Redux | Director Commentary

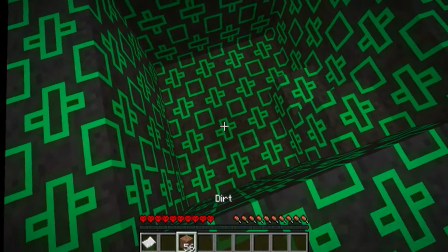I look at it too, like, it's like looking at the camera too.
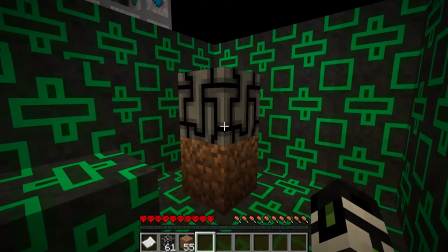Like, I just was like, oh, there it is. Good. Let's not, pick that up accidentally. But I wanted to make it clear that it's my fault because I dropped it on the floor and then I pick it up later, sort of thing.
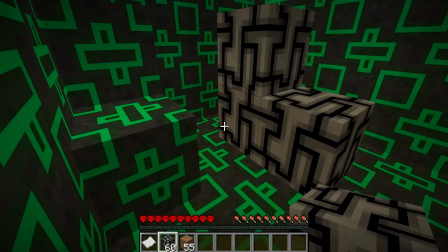But yeah, so there's all this exploration here of me, like, oh, fun note.
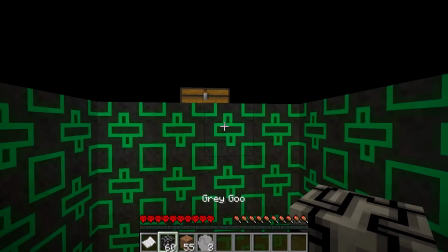So the first time I did this, the gray goo actually spreads through the green blocks.
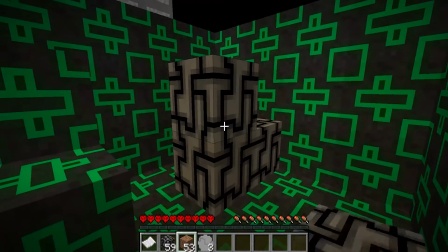And so the Grey Goo actually spread through the green blocks and started infecting.
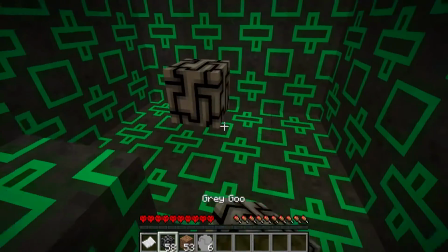It did start infecting the entire world.
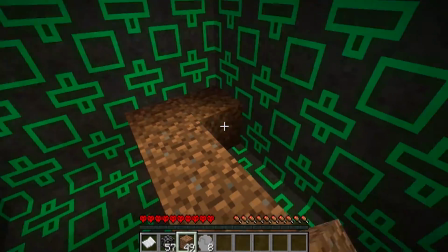And this world is a solid underground, like, cavern area.
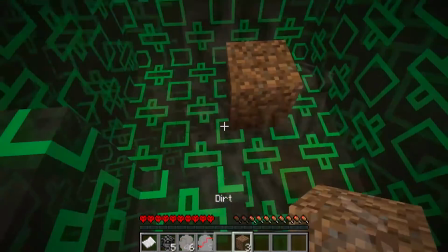And so because of that, I
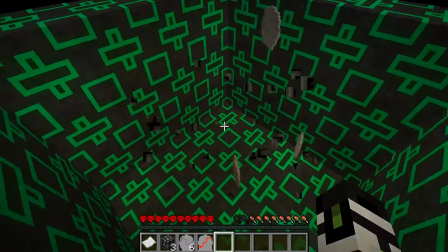didn't know it was infecting it because it was all the black. And then once it started infecting the black, I broke through, and I was like, oh shit, I actually fucked up.
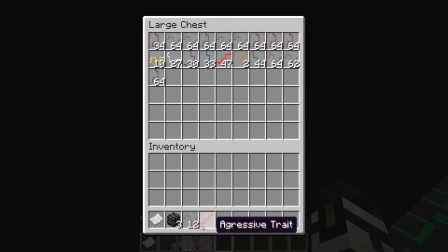And I had to completely, I think I used world edit to remove all the Grey Goo.
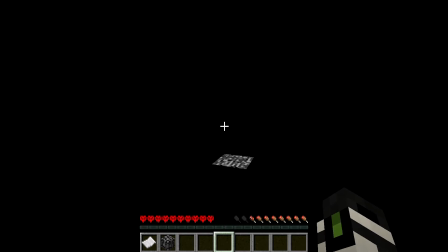And there I go. I pick it up.
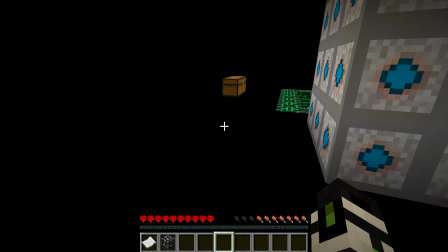Yeah, but I think I ended up using world edit to remove the goo because I was just like, uh-oh, I bolted up.
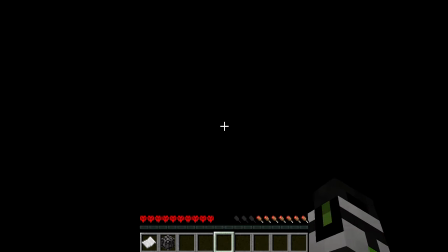So if you got rid of all the black wool, and it's just black wool textured to be pure black, which is a lovely effect, by the way.
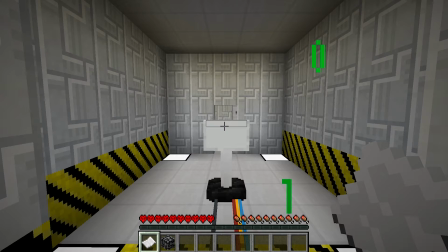Yeah, you would see that the cavern that I'm in is just horribly mangled and stuff.
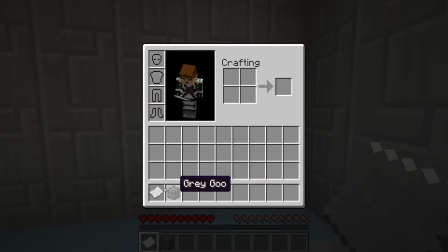Ooh, there's a lovely transition here. From 147 to, or that was
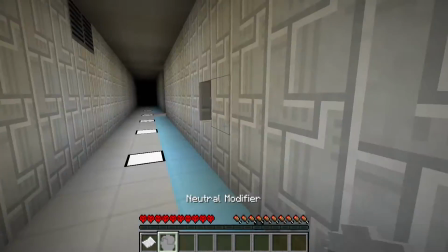so the chisel and bits just disappeared behind me because I'm in 147 now with the Grey Goo mod, which is why I never turned back around.
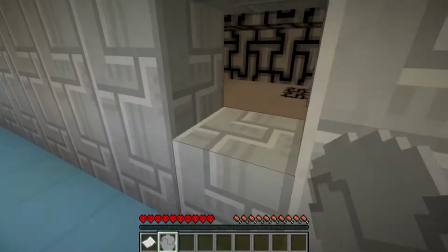Because the chisel and bits, I basically, when I open my inventory, I change from, I think it's 110.
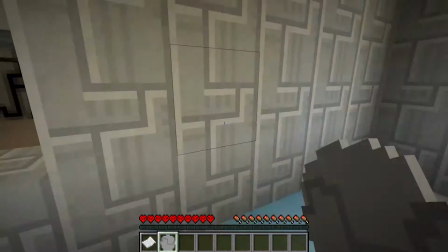That's why the door is suddenly closed as well. I changed from 110 to 147 to change between the mods.
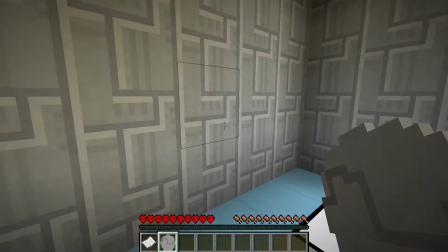And that honestly is one of my favorite transitions because it's so smooth.
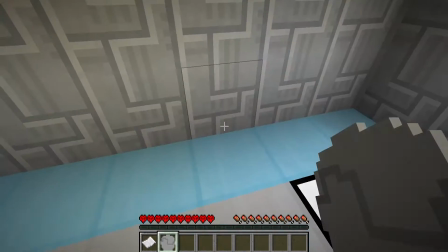Oh, this is another one of those scenes that I reshot a number of times.
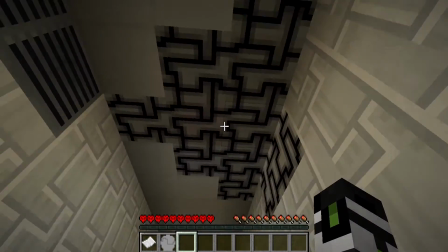I reshot a number of times with like the audio. I just was like, I didn't know how I wanted it.
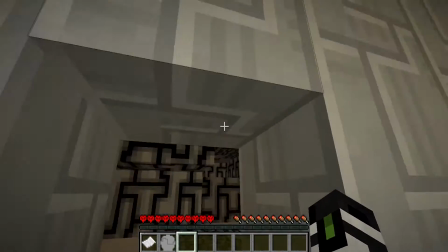Again, it's like one of those things, like I wanted it to come across as this character is like genuinely freaking out.
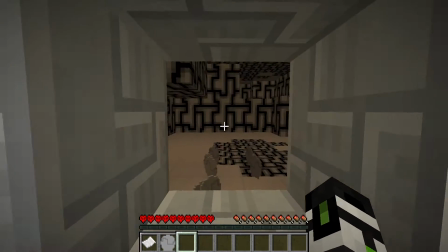Like he was looking for answers. He wasn't trying to like be a lab rat or anything.
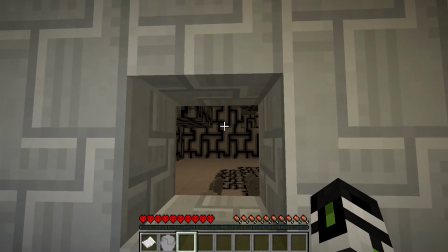And he just kind of was like following the linear path that was set out.
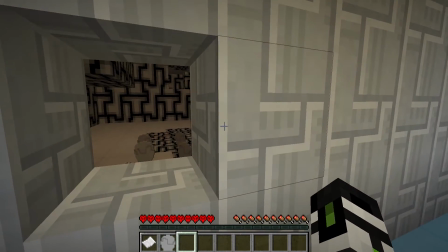But now it's like things are going wrong and he still doesn't have answers.
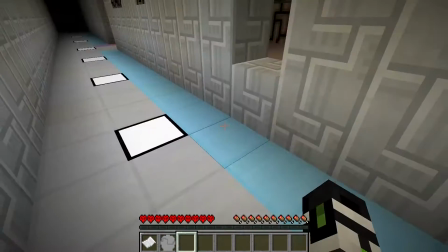And now he's like, okay, like now there's a big problem that I shouldn't be my problem.
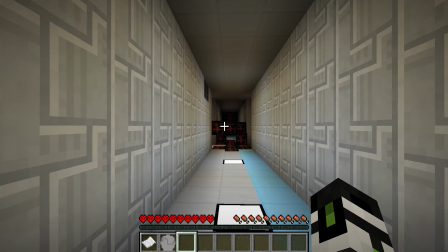Like I shouldn't have to deal with this. This was fun to reshoot over and over to get it to chase me, because it does chase you.
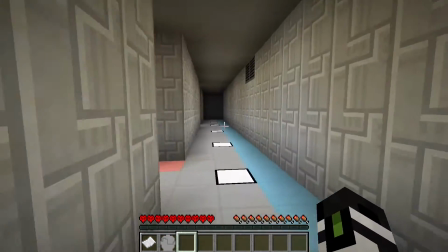It gets faster the closer to you it is. So it's like basically right there on the left, and then right here on the left as well.
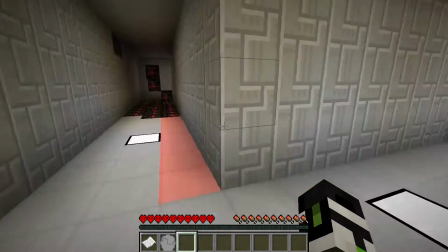And so to get it to chase me without it like actually overtaking me is like a genuine difficulty,
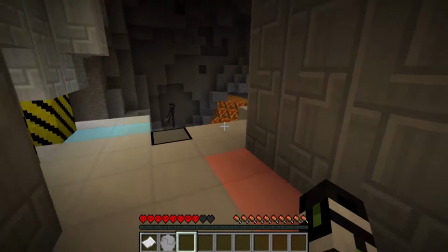because it's very slow when it's far away, but when it's right next to you, it's like super
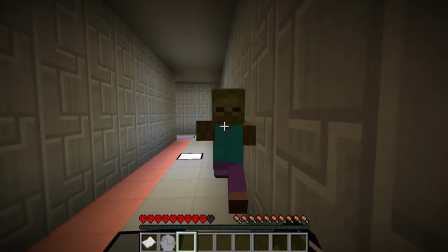fast. So there's like a very like thin line that I had to walk
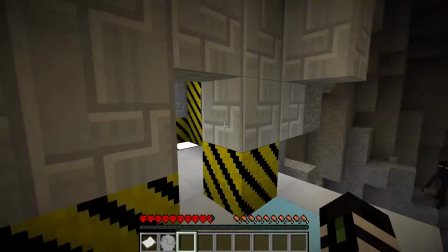to try to get it to like look like it was coming down the hallway without it like instantly overtaking.
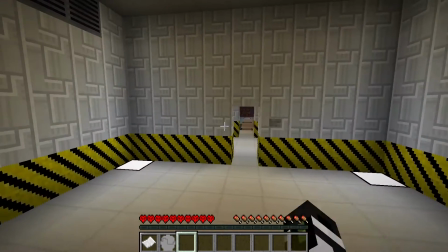That platform originally used to be Chisel and Bits, but then when I realized I needed the same platform to be in 147 and
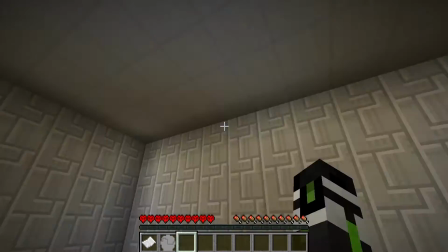110, I had to make it just nether quartz, and there is no nether quartz in 147. So that's actually retextured stone slabs.
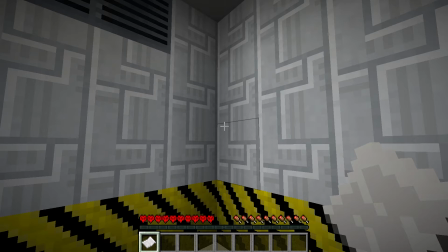Brings me back up. Yeah. So it's funny. So I was talking to some of my friends.